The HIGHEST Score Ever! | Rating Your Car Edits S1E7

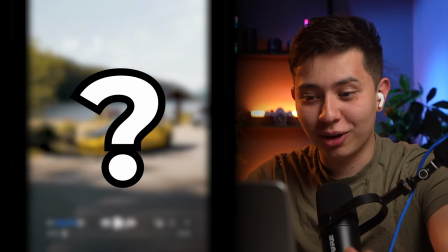(0:00)
Cheeeeeee! Wait! This is a really clean looking shot. That's fire! Welcome back to the series where I react to your card videos and give you a rating out of five. And as well as that, we take some ginger shots.
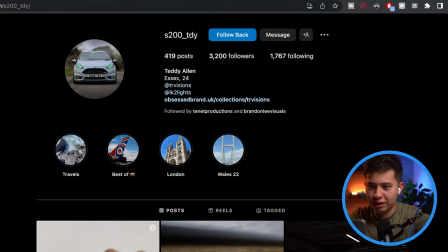(0:15)
That being said, let us begin. Alright, so this video is from Teddy Allen. Have a look.
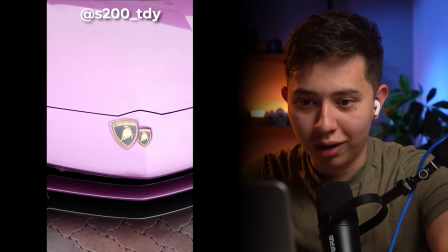(0:23)
Ooh, nice. Oh! Cheeeeee!
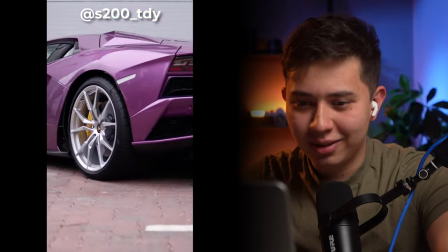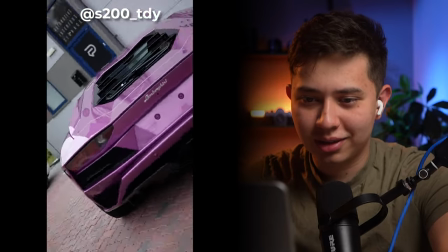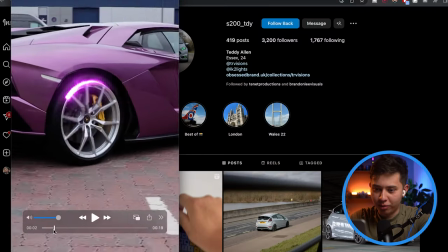(0:40)
I like the flow the location is pretty cool I love the car you're filming I love the saber outline perfectly tracked these mass transitions are really good the only thing is what I will do to improve them is so rather than having the mass transition kind of stay here and then open up
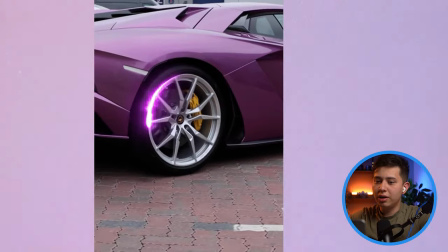(0:55)
like that I would keep it here and then I would zoom into the wheel that way you actually go through it i see you're trying to do that kind of smoky
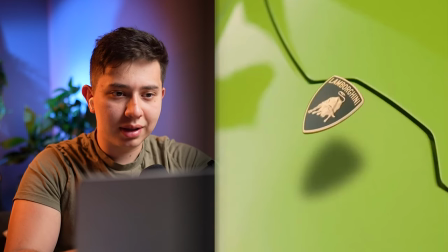(1:04)
removal effect there was a viral video similar to the one from this video here which i've actually recreated in my other series called recreating viral effects which you can check out up here the other thing is also the actual animation here it's very linear very like when things are animated they should have a bit of an acceleration so it kind of go for example like i do it right here you see how the logo
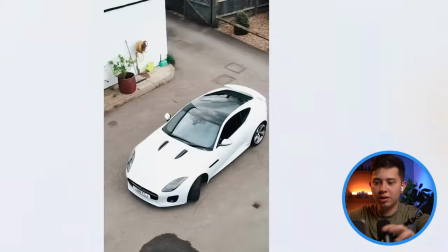(1:31)
kind of came up it looks like it has a bit of weight to it i think this is a really cool warp effect but uh you could have made it better by actually just speeding it up like it's an impact right the logo comes up and then bang so it should be like
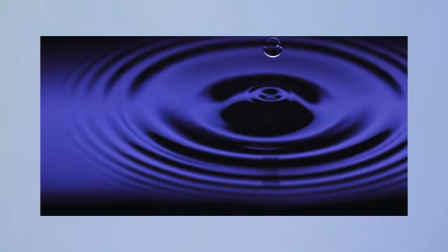(1:44)
even if you throw something in water the ripples happen quick and then they go slow i'm gonna give you 3.3 lamborghinis out of five
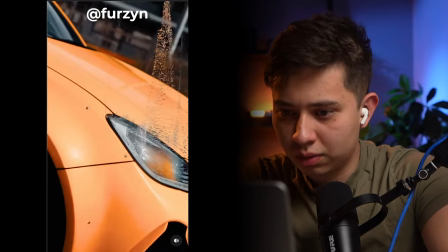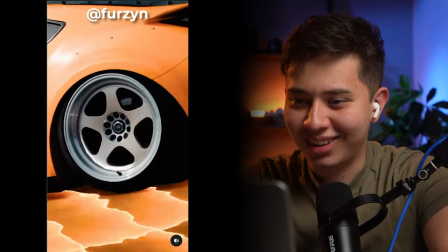(1:58)
nice
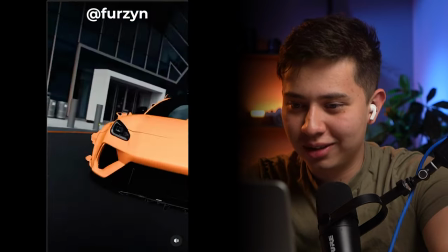(2:03)
let's go okay i really could tell the sound design that you use in the video i think it's really cool
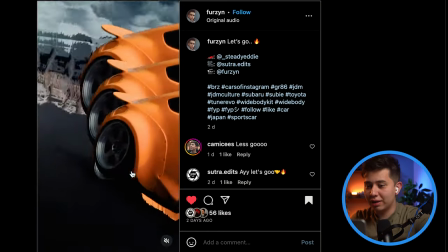(2:13)
i love your effects i think they look very clean color grade is also very clean the only thing that would have made better here is i would have scaled it such that the headlight was more in the center it's kind of just off frame the floor effect is really cool i quite like it i think it looks neat 3.9 oranges out of five all right back to my discord server shout out to all gimbal shooters
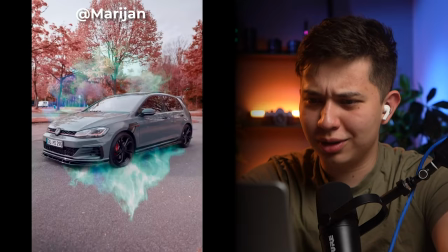(2:37)
three two one oh yes nice
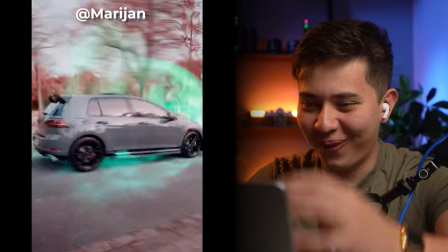(2:45)
wait
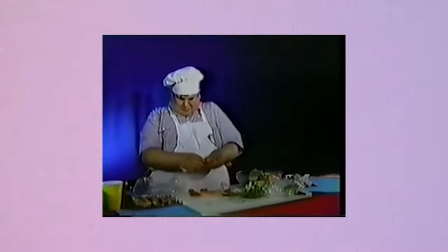(2:50)
i'm sorry did he just go into the engine so good not only do you have a really cool build-up to the story you know you got three two one showing behind the scenes and then you go bam you go into the edit i really really like the color grade i can't lie
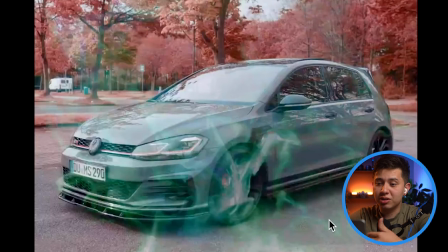(3:04)
it's a bit unrealistic but because the car is gray and it's got some red accents on it and the background is red so it really has a good contrast with it the robot shot here boom glitch effects nice like all the transitions have sounds as well if you listen carefully
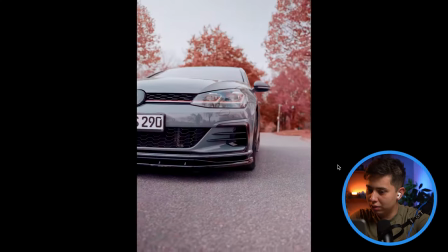(3:18)
so good so satisfying when you use sound design in your edits from now on add sound design to your edits that's what we want this was so cool when you kind of went in like i feel like i just pressed the ant man thing i've got small and i'm like running on top of the intake
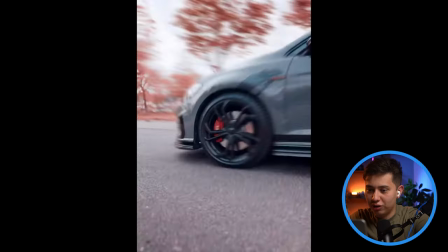(3:39)
of the engine it's really cool you got good use of motion blur i mean
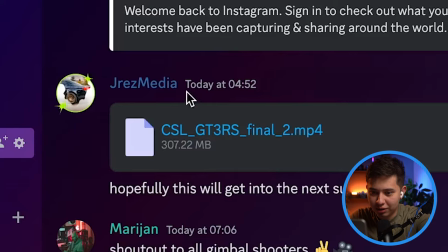(3:43)
i'm gonna give you four app mans out of five this is by jrez media oh okay i opened
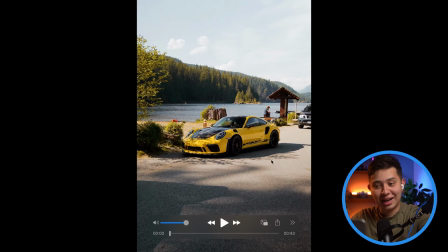(3:51)
the file yeah and so far i'm not disappointed this is really clean looking shot oh oh
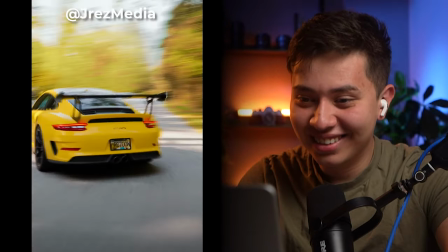(4:12)
That's fire nice, this is clean
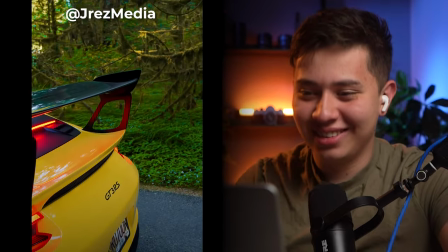(4:22)
This is a vibe
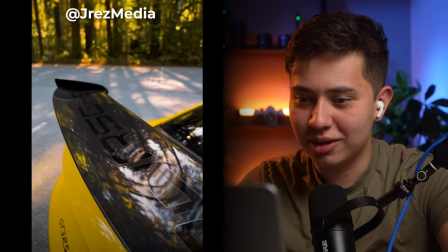(4:26)
yeah that's a cool angle to be fair i haven't seen something like that nice
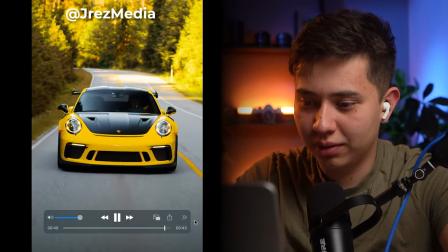(4:33)
nice okay this edit is sick location
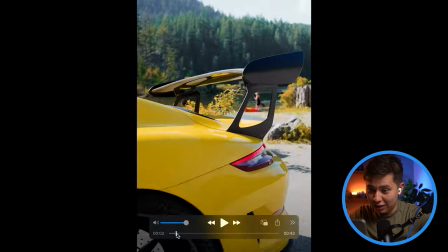(4:39)
looks epic short quality looks epic look how clean that looks cinematography epic short selection epic motion epic
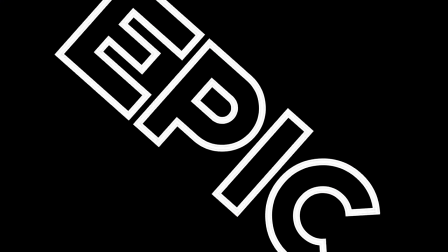(4:48)
flow epic can you get a five nah nobody gets five.
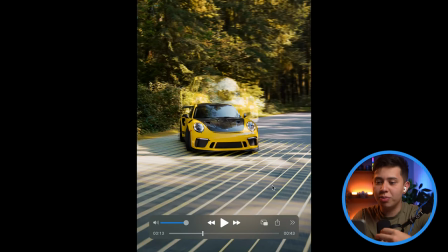(4:54)
This grid effect not only is it really cool because you've layered in two effects the grid at the bottom and
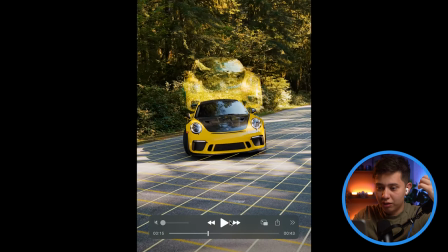(5:00)
the glitchify goes on top but your shot it goes from here and then it goes boom into the headlight.
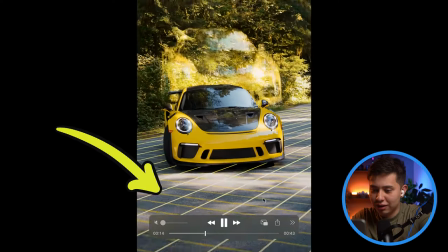(5:06)
You have the speed ramp in between it. It's so good. Your motion track does kind of fall apart a little bit but it's quite a hard thing to track.
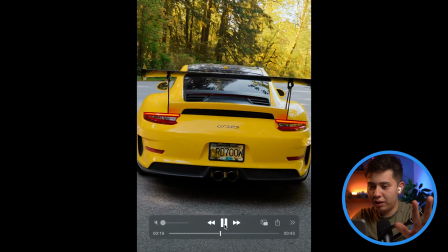(5:13)
You did keep your effects quite minimal. There was that one that's the big one and the next one is here where the thing the GTRS kind of gets um has the sweeping edge glow effect also your color grade is really
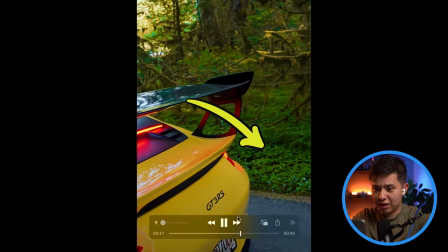(5:25)
good especially here where the greens look really nice i noticed as well not only did you start filming here
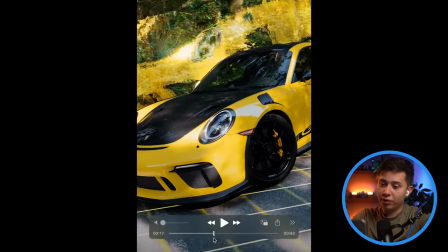(5:30)
by the water but then you drove the car and then you shot in a different location there's always something new that we're seeing it's either a new angle or a new type of motion or a new location fantastic edit guys he deserves a follow this is going to be one of the first edits that gets 4.9 gt3 rs out of five let's give it a round of applause this is a great great edit all right let's do two more all right horizontal let's go
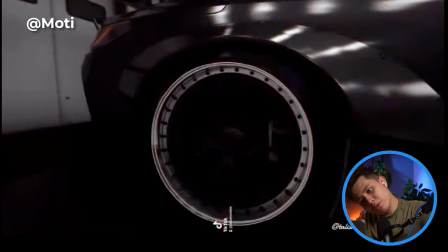(5:59)
i love
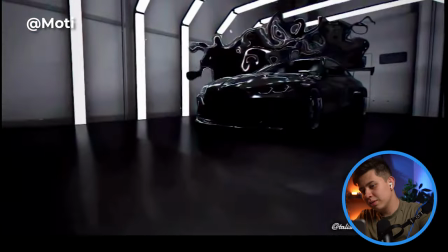(6:04)
that gta song done nice easy clip solid shots the only thing that i think lets you down in this is i can't really see what is going on you
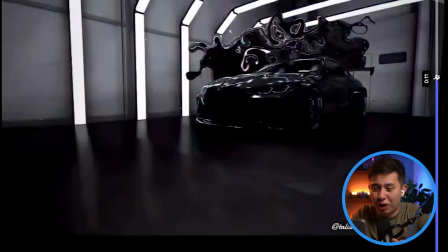(6:19)
know i can see the kind of outline of the car but it's so dark it would be nice if you chose a car that was a bit either like gray or just bring up the shadows because i can't really see anything but yeah i mean the vibe is great the effects are there composition is good i'm gonna give you a solid 3.5 out of 5 gta 4 loading screens
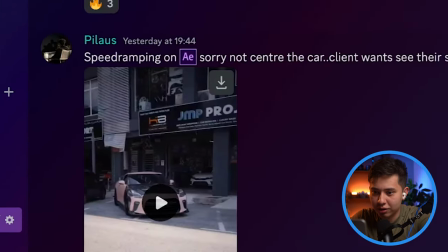(6:39)
okay speed ramping on after effects sorry not center the car he knows i'm gonna comment on that he knows
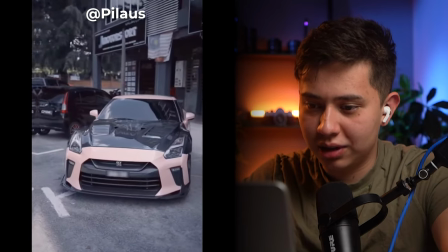(6:49)
okay that's a nice car
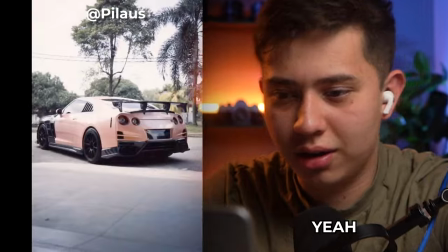(6:53)
copyright song incoming yeah not making money from this video that's fine um location is pretty cool typical things that i will say is if a shot's gonna go like from right to left don't make the next shot go from left to right because you can see this car is a little bit jarring you know if you were to just flip that then it will look nicer another thing is to try and avoid having two shots back to back
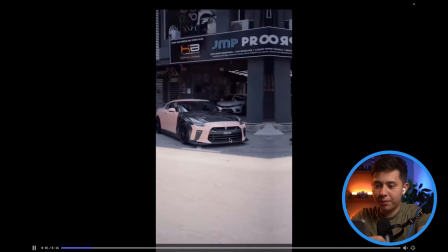(7:20)
that are kind of the same framing so you're cutting from this shot here to that shot there they look the same change it up there are many ways that you can shoot a card it doesn't have to be always from the same location like these these shots here are beautiful well
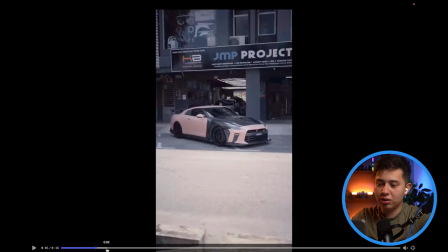(7:36)
framed look very nice if i was watching this on instagram and i saw these two shots i might have scrolled away but if you would have maybe swapped one of these shorts for one of these shorts i would have stayed to watch i'm going to give you a solid 3.7 gtrs out
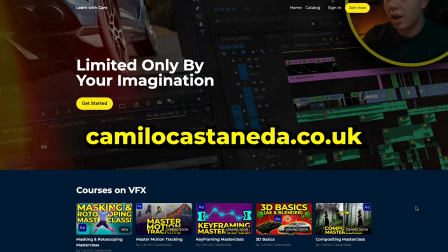(7:50)
of five thank you so much for watching this video my online courses are up links down below if you want to improve your videos and get higher ratings with
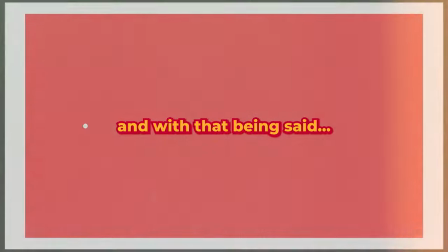(7:57)
that being said i will see you in the next one